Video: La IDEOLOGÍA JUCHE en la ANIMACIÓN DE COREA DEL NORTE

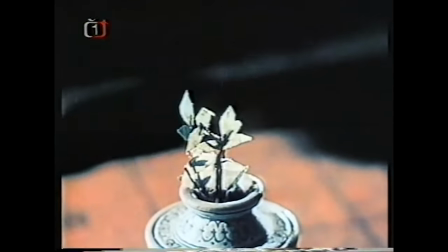4:07 Cuando llegaron los estudiantes norcoreanos, los animadores checos llevaban varios años probando cosas nuevas, principalmente con recortes de papel y con marionetas.
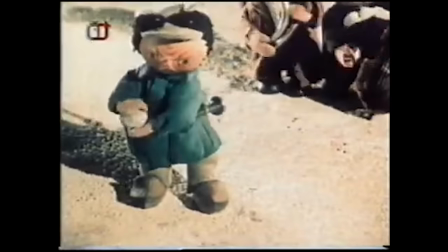4:15 Uno de los que más estaba arriesgando era Jiri Trenka, que desde 1947 se encontraba experimentando con técnicas innovadoras.
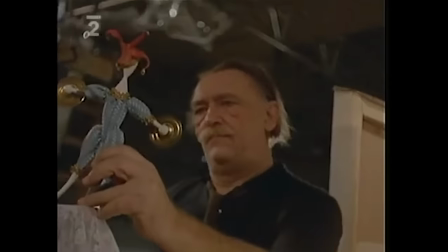4:22 Ese año lanzó Spalicek, su primera obra con marionetas. A él y a su equipo se le encargó enseñar a los asiáticos, y por supuesto, les mostraron con lo que andaban jugando.
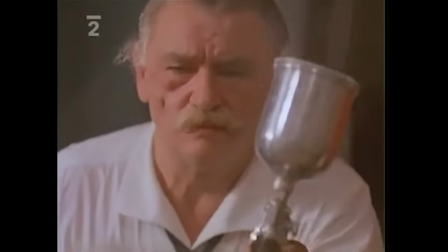4:30 La influencia chico-eslovaca sobre el cine norcoreano es muy, muy notable.
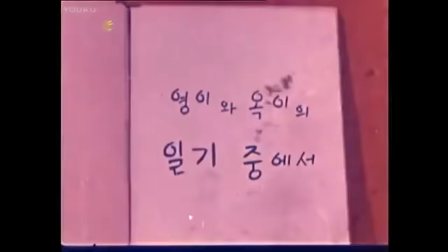4:35 La primera animación de Corea del Norte se realizó en 1959, dos años después de volver del viaje europeo.
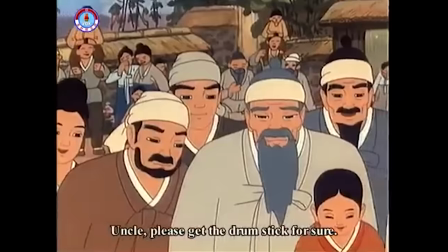4:40 Ese fue el tiempo que tardó el estado en montar su nuevo estudio y lanzar su ópera prima, no sin antes tomar una decisión que marcará el destino de los dibujos animados de ese país.
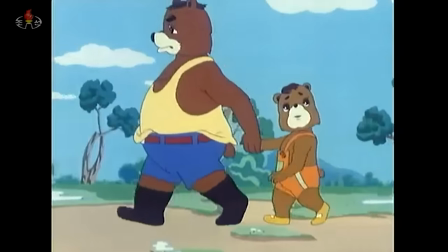4:49 En vez de lanzar una propaganda directa a lo superbigote, pensaron que sería más efectivo ser sutiles y evitar los panfletos políticos y la figura del líder.
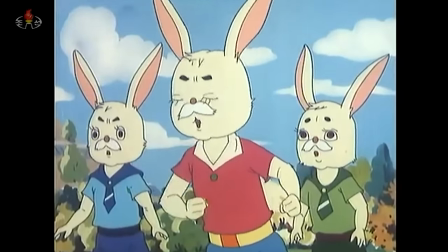4:57 Ojo, que eso no quita que tengan un subtexto cargado de ideología, ahora lo veremos. Os presento algo épico, la primera animación norcoreana de la historia.
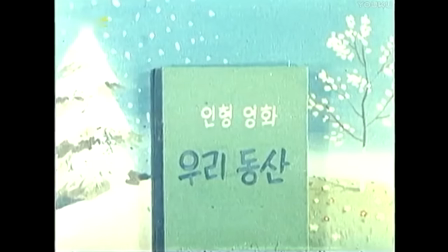5:05 Su título es Our Hill, o nuestra colina. Podéis comprobar de un golpe de vista cómo han tomado el estilo y las referencias de los maestros checos.
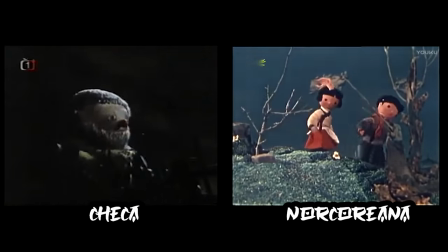5:12 Se nota que la animación no tiene la fluidez de los europeos, pero lo importante es participar. Este corto nos presenta la historia de dos hermanitos que plantan un árbol.
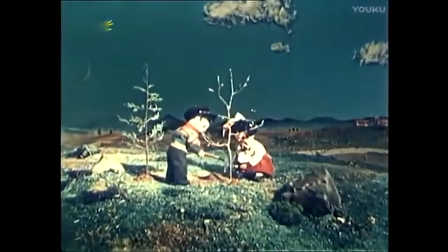5:20 Los vemos cavar el hoyo y levantar la planta. Pasad un tiempo esta marchita porque no ha habido lluvias.
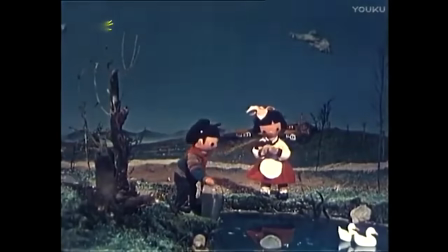5:25 Mirad cómo recogen agua y lo llevan para regar. Fijaros bien, la planta revive.
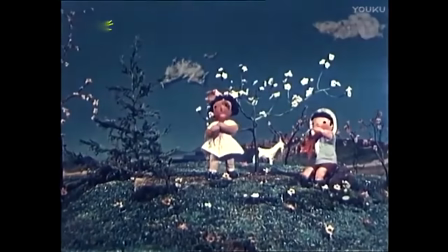5:29 Para celebrar que las cosas van sobre ruedas se cantan una canción sobre el valor de la tierra, lo bonita que es su patria y la suerte que tienen de haber nacido allí.
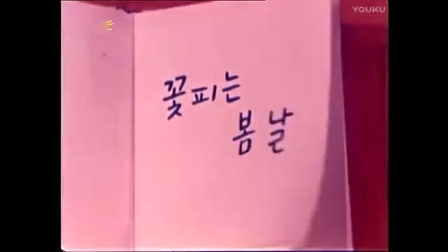5:37 Entonces llegamos a la siguiente estación, la primavera.
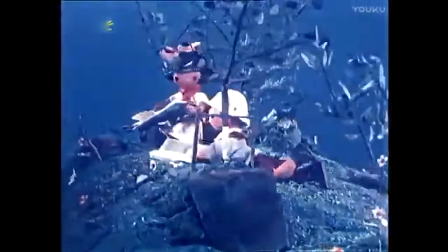5:40 En esta escena los niños tocan la flauta y bailan alrededor del árbol y la cámara hace un 360 alrededor de los personajes mientras se mueven animados.
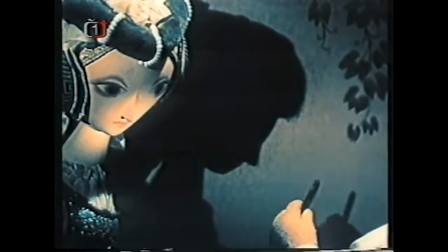5:47 Para realizar este efecto se necesita mucha técnica y creatividad. Sin duda el viaje hasta los estudios de Praga sirvió.
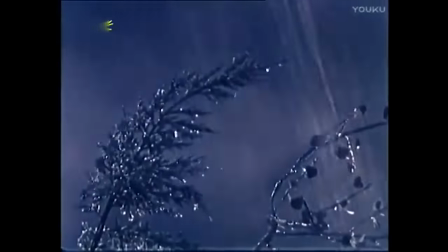5:53 La tranquilidad queda interrumpida por una tormenta, lo que hace que los niños se organicen y luchando contra el clima pongan unos palos para ayudar a sostener el árbol.
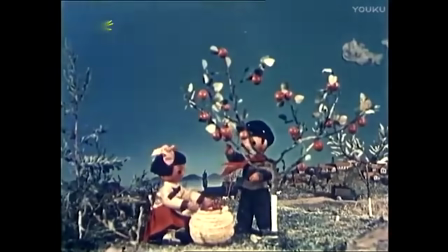6:01 Tras eso llegamos al verano. Prestad de nuevo atención a los muchachos, que andan recogiendo el fruto de su trabajo.
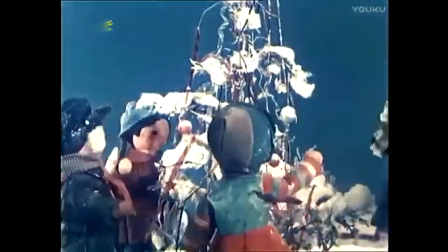6:07 Más tarde, en invierno, la planta ha perdido sus hojas y los niños, junto a unos amiguitos, juegan alrededor del árbol y se despiden cuando termina el corto fin.
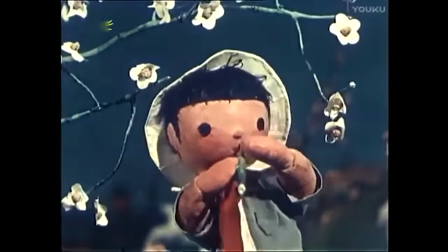6:16 ¿Qué tenemos aquí? A priori una inocente historia infantil. No veo el culto al líder, que les inyecten un odio visceral sobre el enemigo, nada.
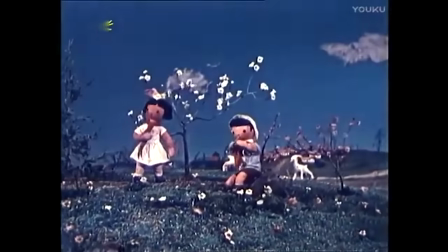6:23 Solo son unos niños que cuidan de un árbol y poco más.
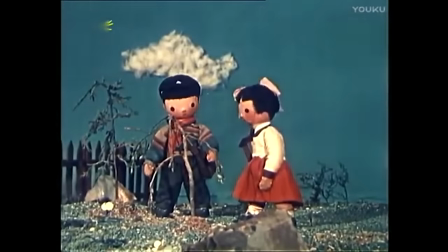6:27 Del cuento se puede desprender la idea del compañerismo, del trabajo en equipo, del esfuerzo, de la perseverancia e incluso del sacrificio.
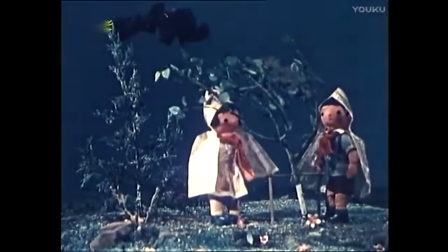6:34 Cuando se mojan el día lluvioso por atender sus obligaciones autoimpuestas. Y poco más, que el trabajo duro deja recompensas.
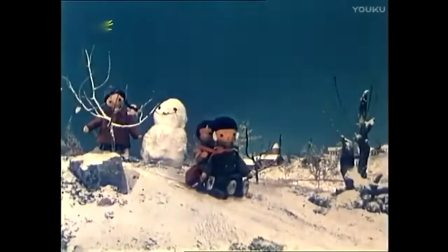6:41 Aunque ni siquiera es la moraleja, porque tras el verano en el que cosechan, llega el invierno y el baile rodeado de plantas.
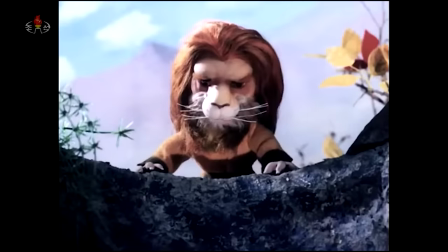6:47 Es decir, ni siquiera subrayan esa idea. Pues ya está, listo, pasemos a otra cosa. O no, tal vez deberíamos ser más observadores.
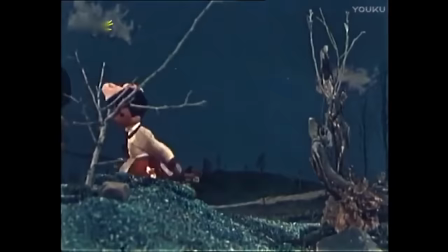6:54 ¿Recordáis que en el resumen un par de veces os dije que os fijaseis? Aquí... Recogen agua y lo llevan para regar.
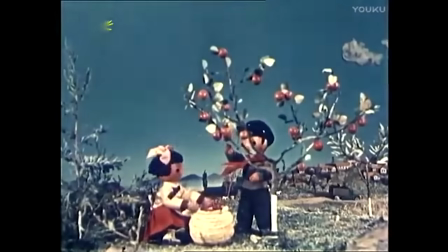7:00 Fijaros bien. ¿Y aquí? Prestad de nuevo atención a los muchachos, que andan recogiendo el fruto de su trabajo.
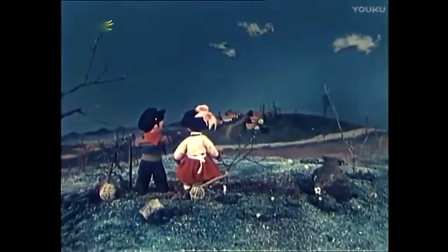7:06 Pues en esos momentos hay un mensaje para el subconsciente infantil. Cuando arranca la historia vemos detrás de los niños una pequeña aldea con cuatro casas.
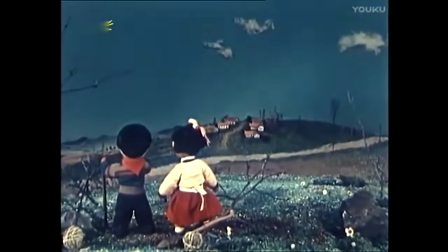7:14 Pues no sé si os disteis cuenta, pero la localidad va creciendo según los niños van cuidando la planta.
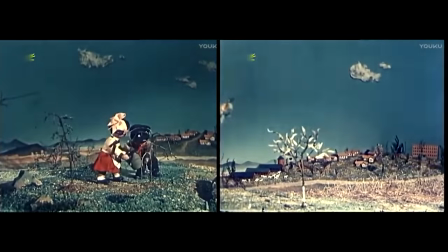7:19 El mensaje de fondo es sutil. Corea necesita del trabajo duro y del esfuerzo de sus ciudadanos para llegar a la prosperidad.
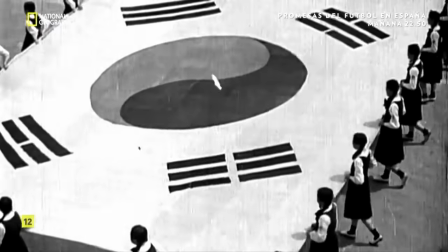7:25 Pero no es lo único. De fondo está latente todos los principios de la ideología ajuche.
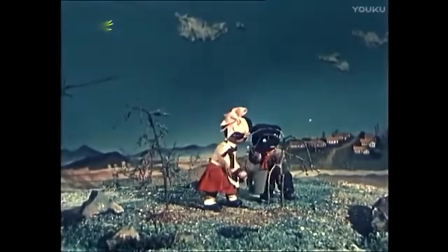7:30 Por ejemplo, cuando los niños cultivan la planta y la cuidan y todo el rollo, nos están hablando de la autarquía,
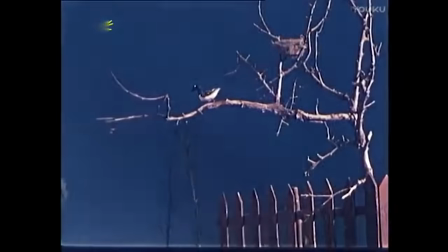7:35 de ser independientes económicamente y de la importancia de la agricultura en el futuro del país.
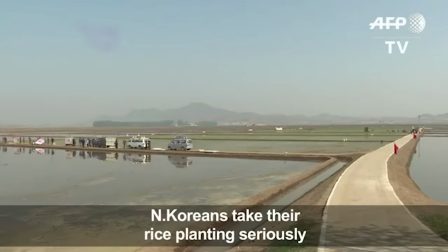7:40 Y es que no sé si tendréis este dato, pero la parte norte de Corea es mucho peor para la agricultura.
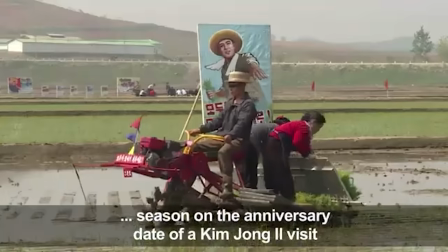7:45 No tienen muchas zonas cultivables fértiles, y eso les hace ser muy dependientes.
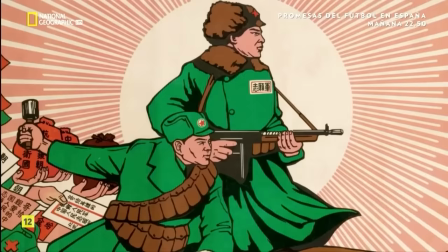7:50 El siguiente punto es el songun, o presencia de lo militar en todos los ámbitos de la vida civil.
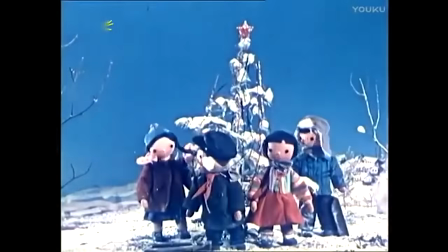7:54 Pues no sé si os habéis dado cuenta en el detalle de que los niños cuando se despiden lo hacen utilizando el saludo militar.
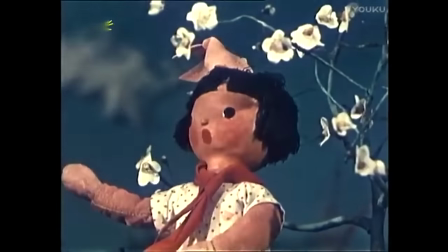8:00 El patriotismo lo encontraremos en la canción que suena sobre la suerte de pertenecer a esa patria.
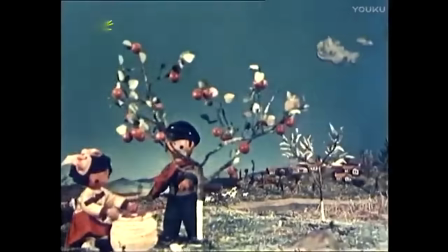8:06 También se da el voluntarianismo. Mientras trabajan, la ciudad va creciendo, ¿recordáis? Es la idea de que el ser humano transforma a la realidad según su voluntad.